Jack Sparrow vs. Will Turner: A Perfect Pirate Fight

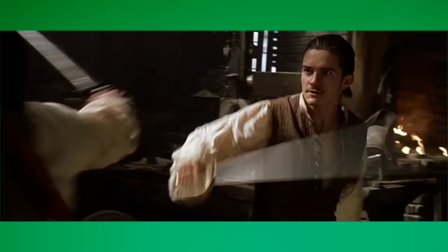Jack and Will's fight in Pirates of the Caribbean The Curse of the Black Pearl may be my favorite movie fight ever definitely in the top five
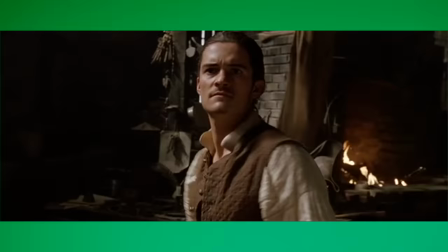and you may think that's pretty heavy lifting for a fight in a movie based on a Disney ride but trust me it's just that good my name is Jill Bearup and when I'm not making youtube videos doing ridiculous things with my hair or attempting early years education my hobby is theatrical
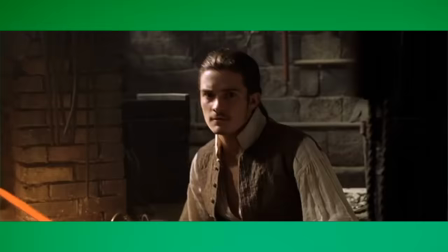violence the art of pretending to hurt people for stage and screen and this is one of my favorite fights because my preferences run in the direction of the small,
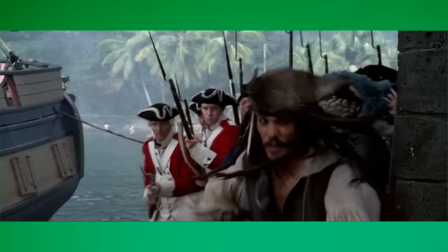the deeply character connected and the layered like lasagna. Like the good kind of lasagna, not the kind which just has two lousy sheets of the stuff.
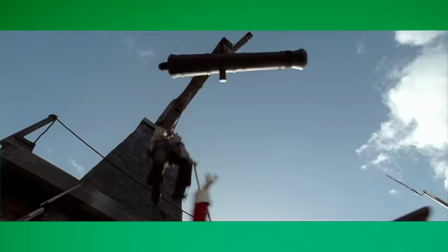The first Pirates movie is a ride. Pun fully intended. It buckles its swash and it goes like a summer blockbuster should. Albeit for slightly too long in my opinion, but it's glorious, wonderful, ridiculous, slightly creepy fun. The CGI holds up pretty well, the plot exists and is mostly coherent and the cast are perfect and perfectly set up for this scene Will's
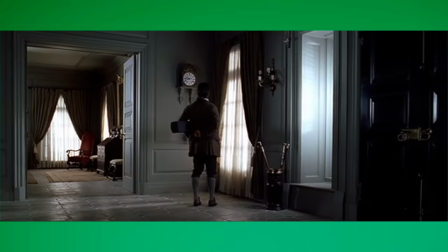introduction as a child is mysterious and brief but it sets up the history between Will and Elizabeth when Will is introduced again as an adult we get a
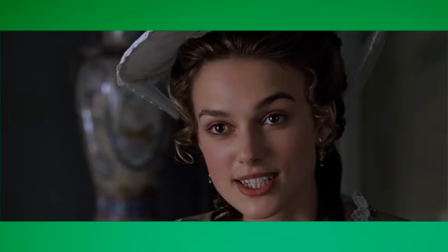quick and thorough overview of his character painfully earnest skilled as a blacksmith in love with Elizabeth kind of a dork and unwilling to risk what he has or to be more specific unwilling to risk her you see that that obviously cost him something no matter how much he might be in love with Elizabeth he is not willing to risk her reputation by being anything less than completely proper in public so that's Will.
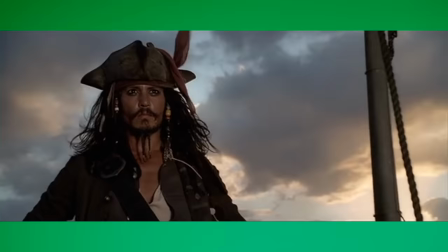To be honest though a large part of this movie's charm and one of the reasons it was such a big success is Captain Jack Sparrow who in this film at least is delightfully over-the-top and surprisingly layered I hear they're planning some kind of reboot without Captain Jack Sparrow I also hear people have opinions on this but I do not have opinion on this because I haven't seen it yet. Jack's introduction in the first Pirates of the Caribbean is beautiful because, rather like the man himself, it sets up and then subverts your expectations several times in rapid succession.
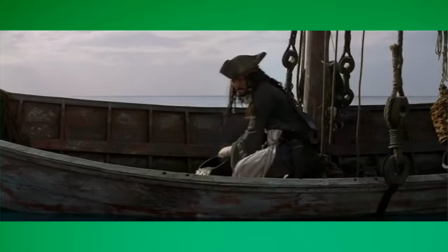Dramatic music, beautiful framing, and it's a tiny little boat with one sail that he's having to bail out with a bucket.
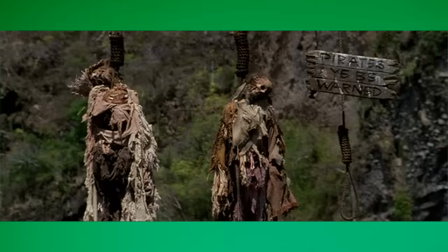The salute to the dead pirates hammers home that he is also a pirate, which you expected,
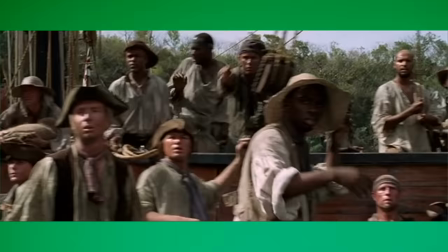but it also contains compassion and respect for the dead, which perhaps you didn't.
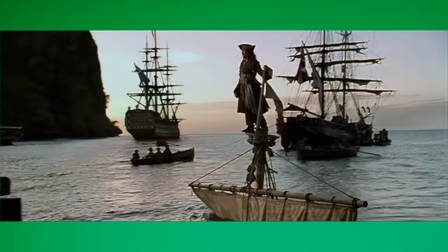Everyone turning to look because Jack is a consummate show off, but they're not looking because he's so impressive.
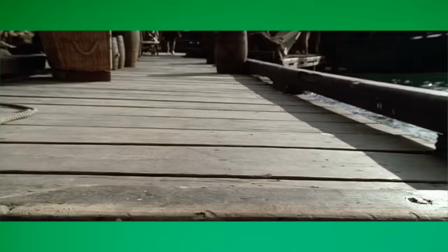And then that beautiful mast hop from the sunken ship. Gorgeous. We follow this with him paying off the guy at the dock so he doesn't have to give a name, and then immediately committing petty thievery and lifting a purse which probably has more money in it than he just gave that guy. Jack is a dashing rogue, but he's also the butt monkey. He is a stinkier Han Solo with an even shakier moral compass he thinks he's cool he is at best intermittently cool Murphy's Law loves Jack too much for all of his schemes to work all of the time and he's not as clever as he thinks he is but he is clever and intermittently
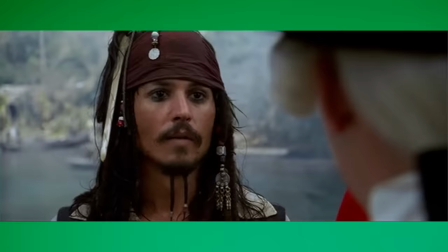heroic so having established these two characters now we're going to pit them against each other about 20 minutes in having saved Elizabeth and been captured by Norrington
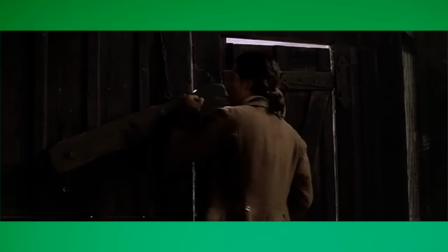Captain Jack makes a daring escape and sneaks into the blacksmith shop to free himself from the irons on his wrists he is interrupted by Will who
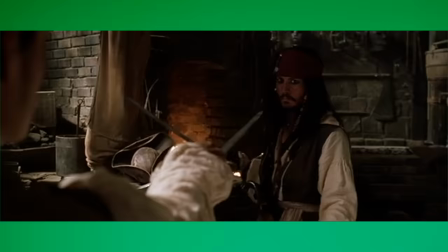correctly concludes that he is the pirate the entire garrison is looking for and they fight the music the choreography the stunt work the character moments the props it's gorgeous particularly the character moments because we don't know these characters very well yet but everything we're about to see will gel with the things that we've already learned the thing is it could have looked and sounded great and still have been hollow fight scenes in movies should be there to serve the story but it's entirely possible just to have a bunch of entertaining things happen which don't really tell us very much at all.
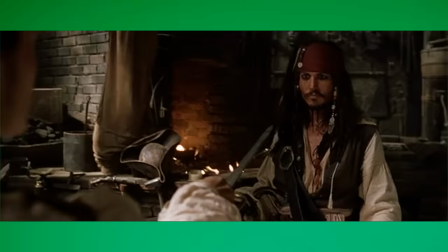Topic for another day perhaps. But I prefer more meat on the bones of my fight so let's get to it.
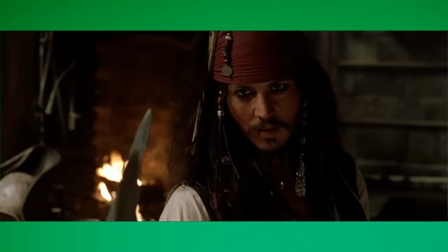We have Jack, we have Will, we have their environment, we have clear and conflicting objectives for each of them.
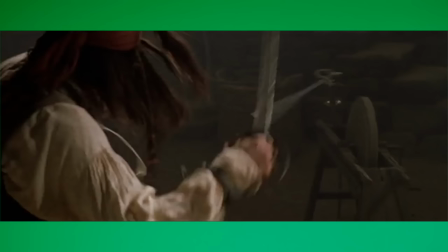Will must capture Jack, Jack must escape from Will.
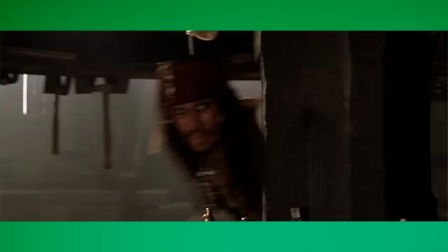We have their characters which they must stay true to during the fight and the choreography is flashy and exciting and just the right amount of ridiculous.